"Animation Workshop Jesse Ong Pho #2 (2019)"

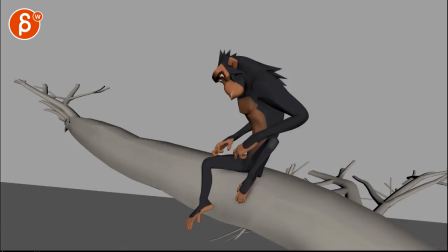4s
All right, so we have a bunch of stuff to look at it here. Let's take a look at this shot.
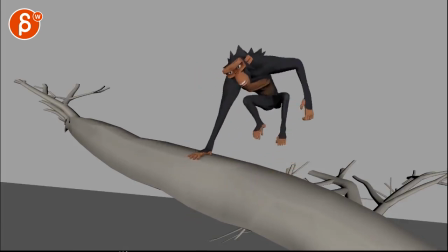10s
It's a longer shot with a monkey going down here.
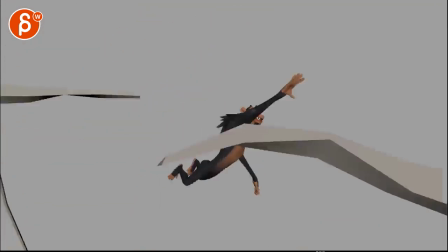17s
That's pretty cool. There's some spots here and there, I think, in terms of weight and snappiness. We could kind of push.
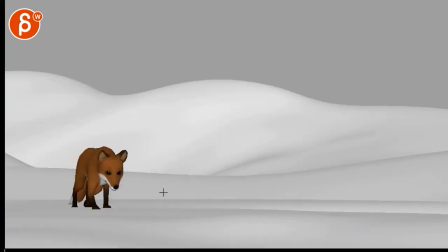25s
Cool. That's that one. And then we're going to take a look at the fox animation here.
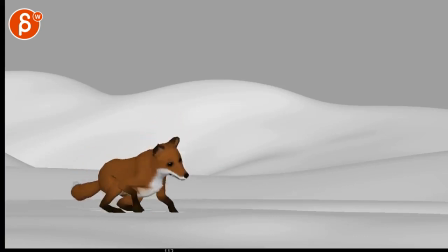35s
Cute.
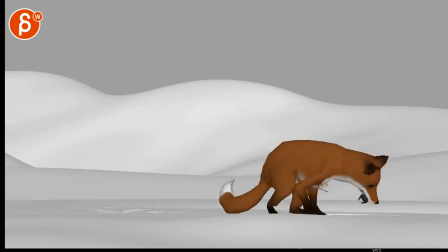39s
it's pretty cool all
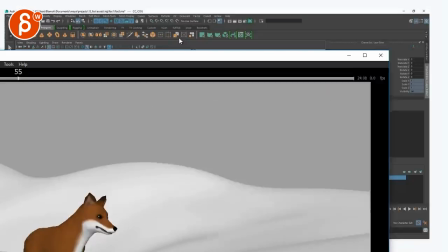44s
right and then you are also asking uh about
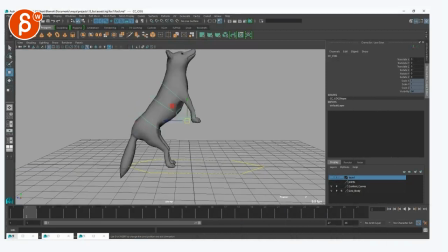49s
how to animate things here some screenshots all right let's go one by one first i would say i usually actually use this method uh it could be kind of it kind of depends on the complexity i usually do this and then do the offsets with the hips and the chest controller um when the character has to turn
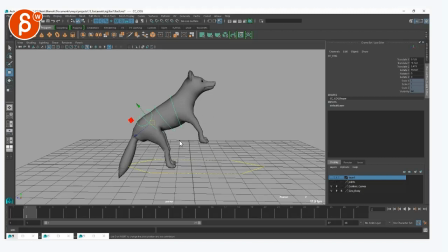69s
but if it gets really long that so far has helped me the most if it's a shorter shot and you know there's not too much movement i guess sometimes i do hips and chest only and
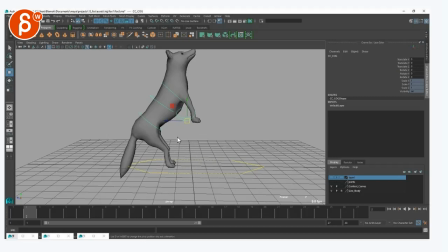83s
leave uh the main control uh control at the origin but i don't know i don't remember many times when i did that just because then sometimes I get lost in too much separation between the hips and the chest and it's also
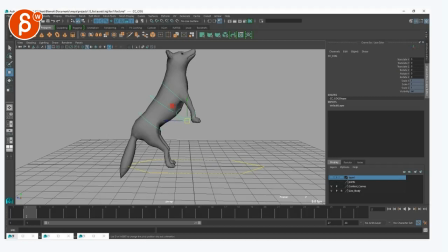97s
if suddenly the shot changes and I have to move the character into a specific direction where you know like it's pretend in this pose and there's a bigger jump or like a bigger turn or suddenly has to walk instead of being static then it gets pretty tricky because I don't want to cover a long distance animating hips and chests uh separately then
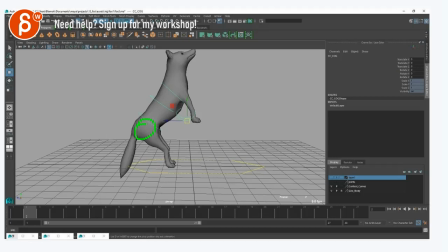116s
i prefer the main um you know the main controller like here that can move the character forward and then i just do the offsets and the breakup separately with the controllers that's kind of how i approach it it's mostly
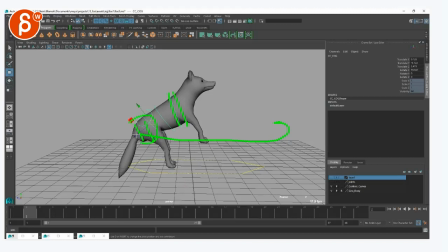131s
future proofing it might not always be the best sometimes that might have been the better approach than the main controller approach. But so far, you know, there are always so many changes at work. It's rarely to get a shot and do a version or two and then you're done. So I prefer to do kind of a future proofing and being ready.
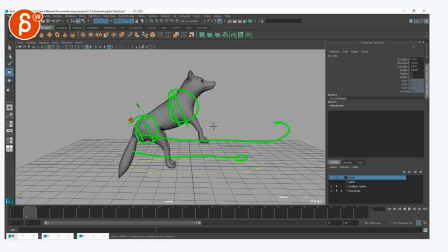150s
But ultimately, you can always constrain things, locate it, just bake it out and bring it back to other controllers. I mean, there's always a way to fix things. But as a whole, I would say that is my approach.
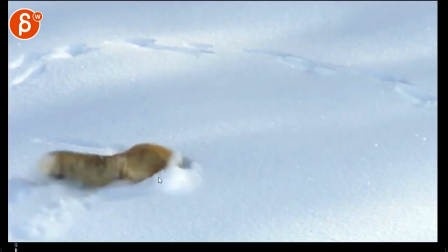163s
Now, looking at reference for this here, it's
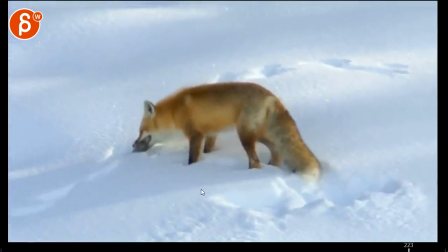169s
cool you got all that stuff here that's neat a little shake always like they'll break up between the
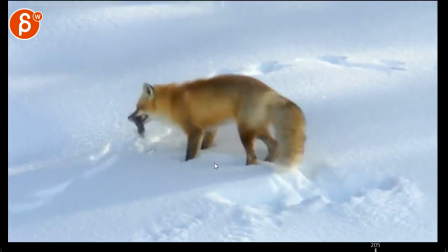175s
uh the head goes first goes all the way back has a has a cute little
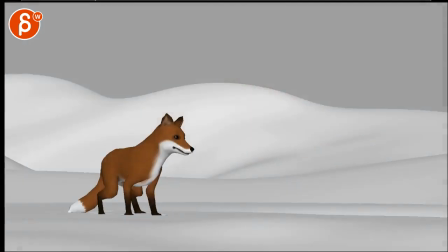181s
move back there um and then you have this one let's see her getting up again all right so and you're mentioning that you're not going for photo real it's
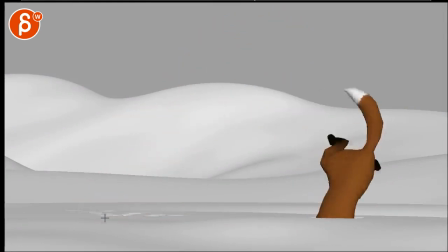195s
still not super cartoony so I think looking at reference is still pretty helpful and to me this is probably
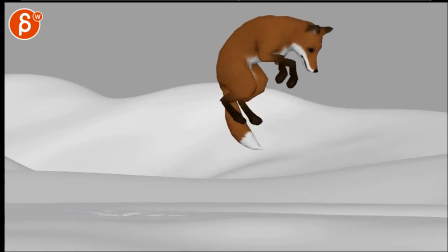204s
the biggest things where you can show your cartooniness in terms of your snappiness but it seems pretty real up until
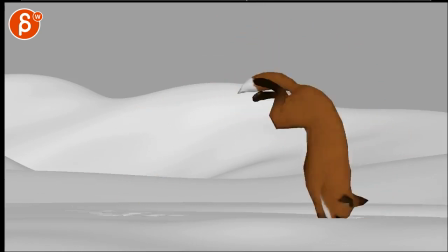210s
here with that faster pull in there but it's cute I like all of this
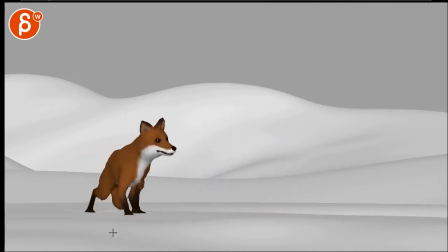220s
it's great yeah I think the only thing there's no reference for that I know Now, just visually, there's something about those back legs being so far apart. And I think it would be something where the steps would be closer together. So it's not always angled out this way, so it's a bit straighter.
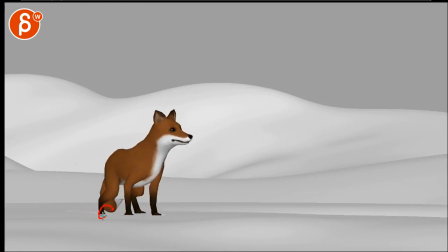239s
And then on that last step, you can take a step out into that pose for balance and a nicer silhouette. So you got these guys separated. That's kind of my only point there.
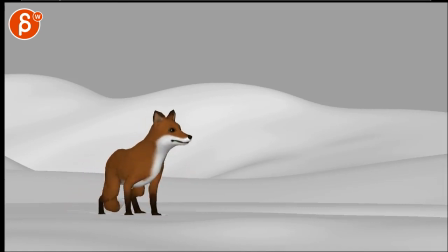263s
i think it would be cute if once he turns here to have an ever so slight where is he he goes in there okay so as he goes in here now i'm actually curious how you're doing the
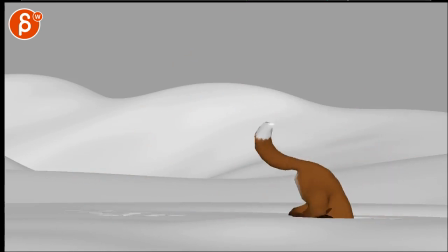275s
that stuff in here if you're just doing uh vertices you're pulling these or putting some
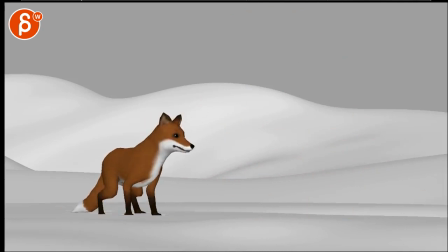284s
form of deformer on the surface it's nice a nice little detail but anyway as the creature looks over this way and this is happening here if you kind of cue to do a little bit of of lifting of that surface just a little bit of a like a faster move up so that
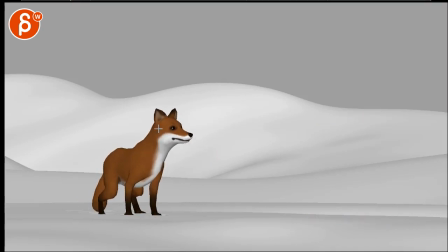298s
it it catches the fox's attention and because of that i will make that head turn just a bit sharper at the very beginning just a bit more of a reflex down to look and then you can do another one just another little move on that surface
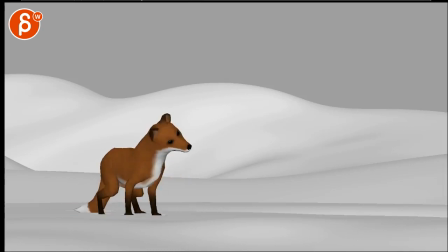316s
and that makes him go hmm okay and it would be all like just small little moves and then right before you do this you would have a bigger a bigger pop or maybe even like a little piece of snow doing this and that prompts the creature to go down and wait and wait
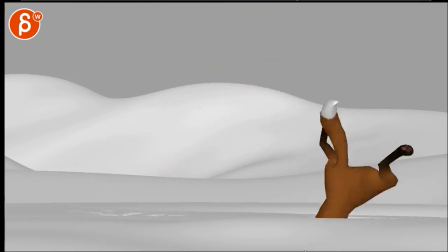336s
and then do this this is all super cool i really like that that's all really great
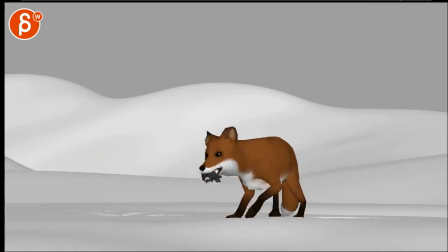343s
that shake is great yeah
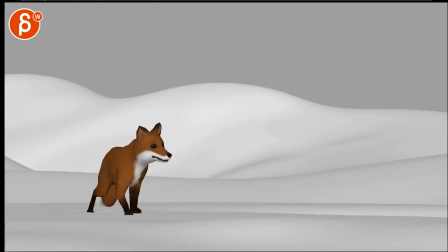350s
i don't know and that could be curious maybe maybe there is reference that has exactly that it's just something that seems a very leany over this way with every leg angled like that and then towards the end how that back leg is just always so out there's just something that visually feels like
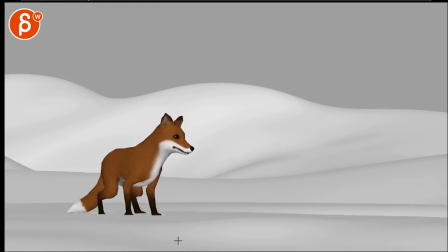367s
you want to be closer together and then on that last step get into this and then just those changes there and
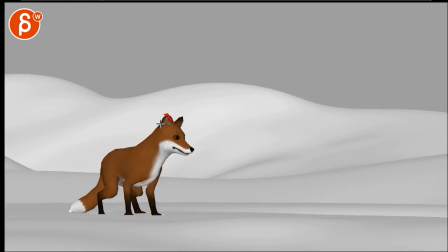381s
only if you kind of push since you're not going for photoreal you can kind of push potentially the the ears back or something like a post change in the ears to get into this just kind of like uh it's almost like eyebrows that go into a new emotion it's like what is that
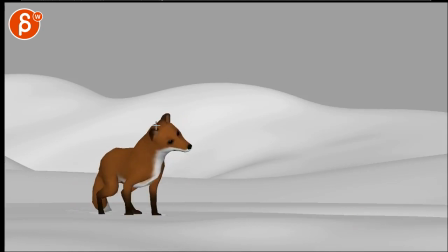396s
let me see and then as this happens same thing you might bring them back to be
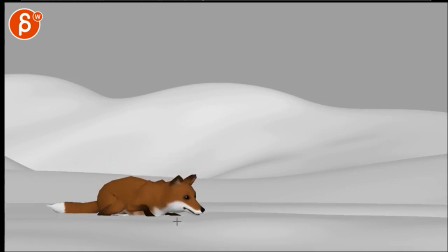402s
you know slightly more alert streamlined there some things in the ears
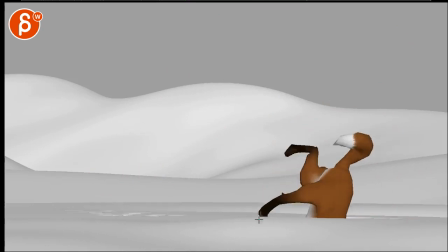410s
since you have awesome stuff in the snow already like you know here pieces of snow come with it and drop kind of cool
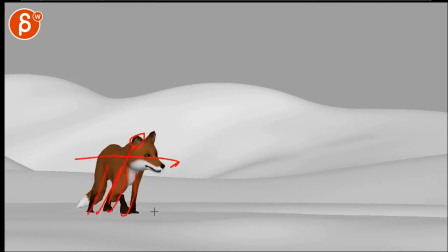417s
not needed obviously at all it's not that important but yeah